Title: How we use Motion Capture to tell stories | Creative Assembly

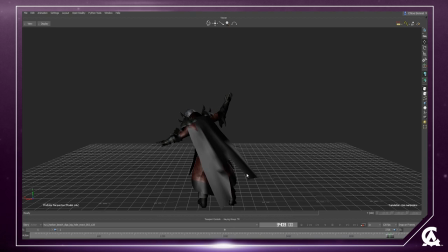Take two was pretty nice. But at that point in the process, we were like, OK, this is going to be shot from the back. So that twitching moment here when he raises, that's not going to read very well. And it might become more troublesome and result in things having to be edited too heavily and be cropped and reanimated.
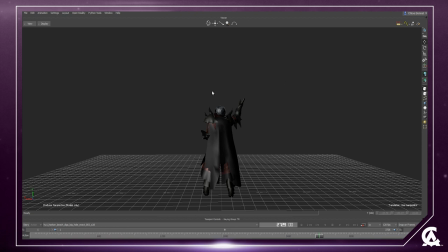So we thought let's record a third take when we maintain the way that you dig with the hands because the hands were actually doing some really nice motion in there and contain the excitement for a beat just before you raise the trinket in the air and the final step of the adem.
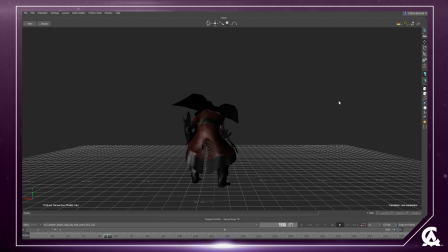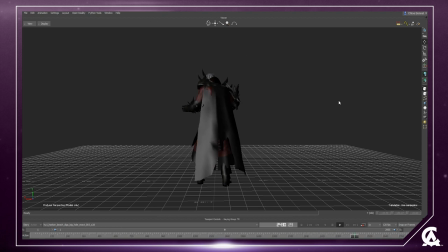Right, that one felt pretty nice and we were very happy with how that turned out. So we decided to keep this take and work from this one. So let's go to the editing phase.
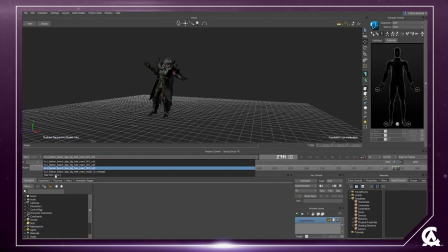I'm going to do a duplicate of the take that I like. So that's React 3. I'm going to click on there, take 2, copy the data from the current take to the new take, yes. So now we've got the take 3 here, the original one that's maintained, and we can work on the take, on the copy of that take.
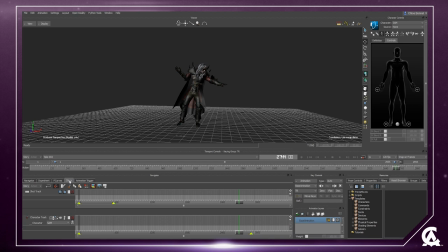We're going to use story mode. So I've already created a character track in here for the character Sam which is our actor then I'm going to insert the current take. Here we go. Now I can enable story mode.
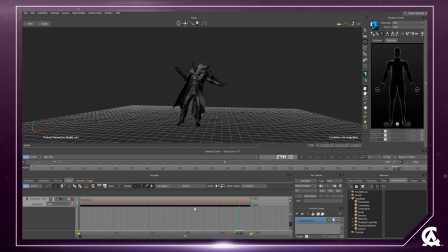So here whatever I do in here I'll have to bake back onto the take so I can use it. So the first thing I'm going to do is I'm going to get rid of all the getting into place from t-pose etc from the take. The anime is going to start from here roughly so I'm just going to use the eraser
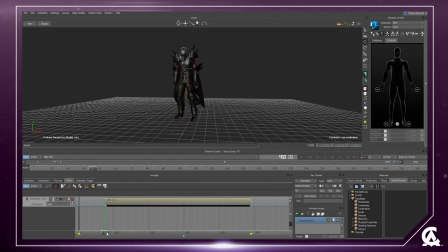then delete that part so now he is static at the start and then here I go towards the end and same thing I'm going to stop right there before he goes back to the pose so eraser and then cut and that's it nice cool so now now that we've got this
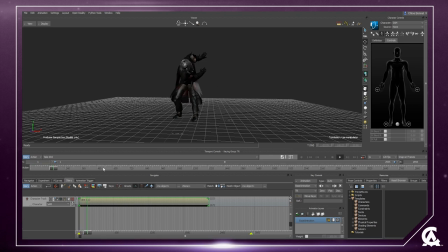the take is you know rid of all the t-pose bits and bobs in there. I can look at the take length here so we've already cropped quite a substantial amount of data from there so that's pretty good.
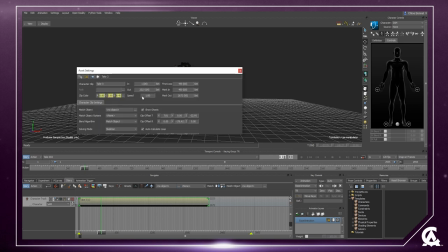Sometimes what we like to do is double click on the take here and speed up the motion by 10%.
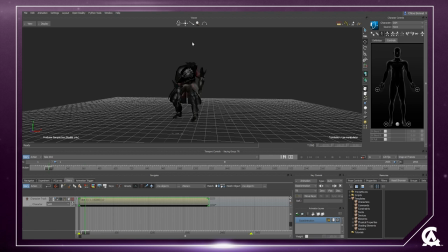So this is to get your motion to be a bit more snappy especially when it comes to biped, walking, all that jazz. It's pretty cool to just add a little bit of speed on there because the mocap tends to be slightly underwhelming sometimes.
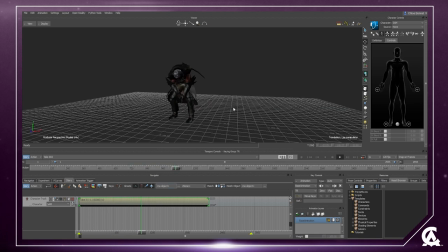So this is an option that we like to use. You don't have to do it systematically and all the time but in that case we used it because then it brings you a little bit more craziness and snappiness in those areas there. So it's not a massive difference but it makes it a bit better.
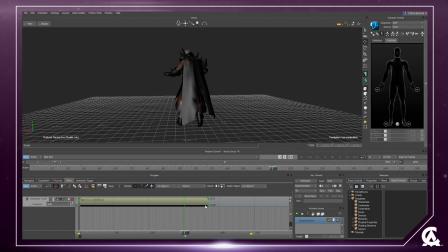Cool, once this is done we can take the take, reduce it to the amount of frames that we've got it, so 2, 2, 2, 2, 3, done, so the take is the length of our take here, then I'm going to press on this little eye icon there, and I'm going to make sure that the character is at 0,
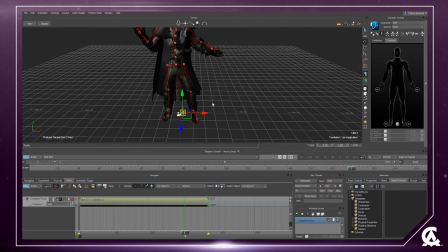0 in the world for clean scene sake, and that it's facing positive Z as well, which is already the case here. Some takes you might have been recording them from afar and the character is not at 0,0 and rotated away or facing another way.
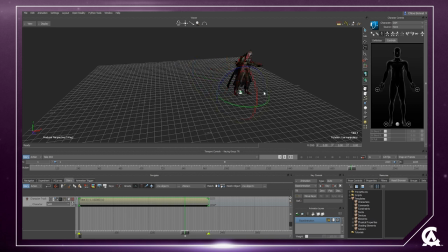So it's always good to just go in and put your character at 0,0 in the world so the scene is all clean.